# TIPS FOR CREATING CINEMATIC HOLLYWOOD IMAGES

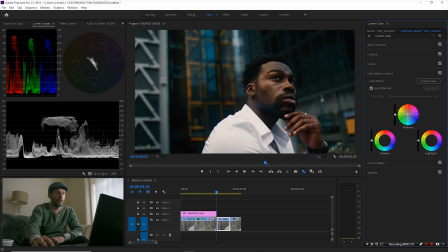I'm going to bring some orange into the midtones, just an ever so slight touch, and a bit of yellow over into the highlights, and then just a little bit of teal into the shadows.
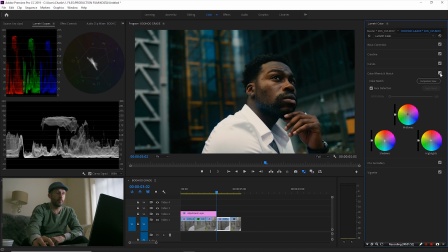These are really tiny little tweaks. So before and after. That's looking good. Might just cool it off a tad more. Then what I'll do is on an adjustment layer above that, let's just drag that in there.
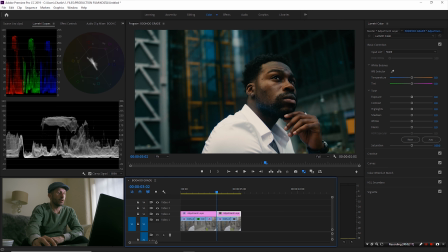I am going to add some sharpening. So I don't use the sharpening in Lumetri. I use a Magic Bullet plugin, which is called Colorista.
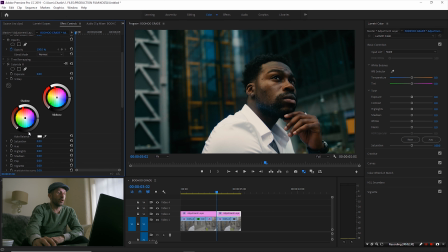And then in Effect Controls, there's something in Colorista called Pop, and I just find it does a much better job. So I'm going to add that onto 50%. And this is going to be very difficult to see because of the YouTube algorithm,
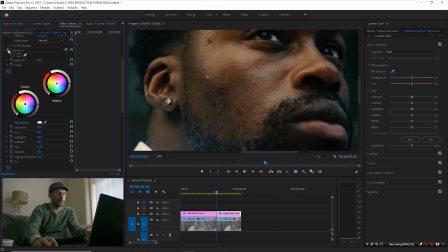but if I just zoom in 100% there, that's off, that's on, and it just brings out kind of the detail in his face a lot more. Kind of, it gives you that, it's very hard to describe, it's kind of a crunchiness to the highlights that I like. You see that more with film stocks.
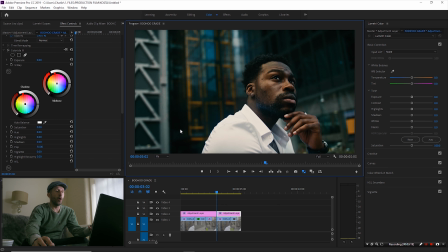So in order to sort of not just have it sharpened and give that texture to the image, that's when I would add film grain. And I've got some stocks in here, and I'm going to add a 16mm film stock to this.
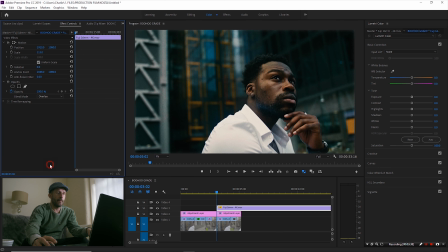We'll set that blend mode to overlay, and I'll probably turn it down to about 75%. And that just helps kind of texturize the image, but it's doing it over the top of the sharpening. And I just find it gives a really nice result. So again, let's just quickly zoom in 100% there.
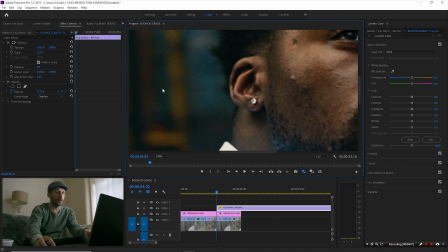So you've still got that sharpness going on, but if you look here in the out of focus areas, it's very difficult to see, but I find it makes a huge difference, to be honest with you.
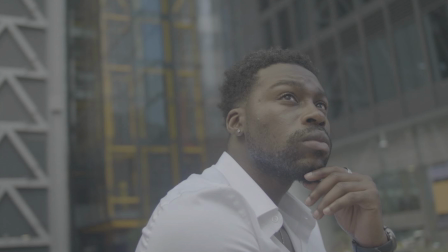So we've gone from that to that.
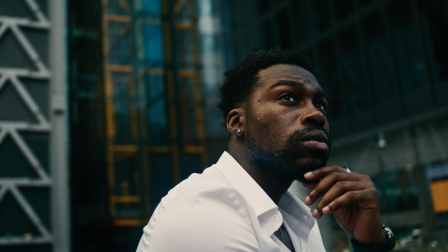And if you compare that to the frame from Man on Fire,
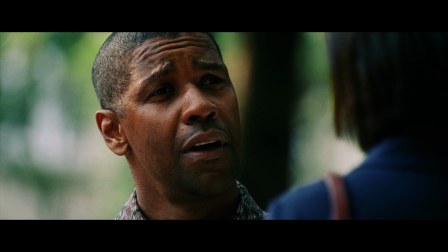the actual overall feel of the image is not a million miles away.
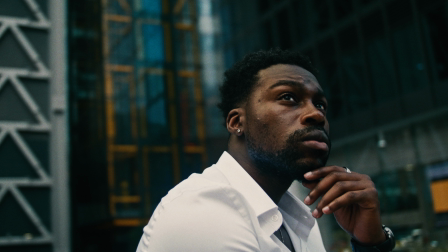To say, you know, I've shot this on a GH5 compared to a Hollywood movie. In my opinion, it's not too bad. I think that's it for this video. You know, this kind of sort of textured, kind of gritty kind of feel, this kind of image, that's what I like. I'm really not a fan of kind of this clinical, clean vibe that I see a hell of a lot on YouTube channels or YouTube type cinematic videos. To me, they all tend to look very similar. It's just not something I'm into. I prefer to go my own way and do my own thing. Not everybody's going to like what you're doing, but as long as you like what you're doing and you've got a reason behind what you're doing, there's some thought process going on, then I think that's valid enough, to be honest with you. So anyway, enough waffling. I'll see you on the next video.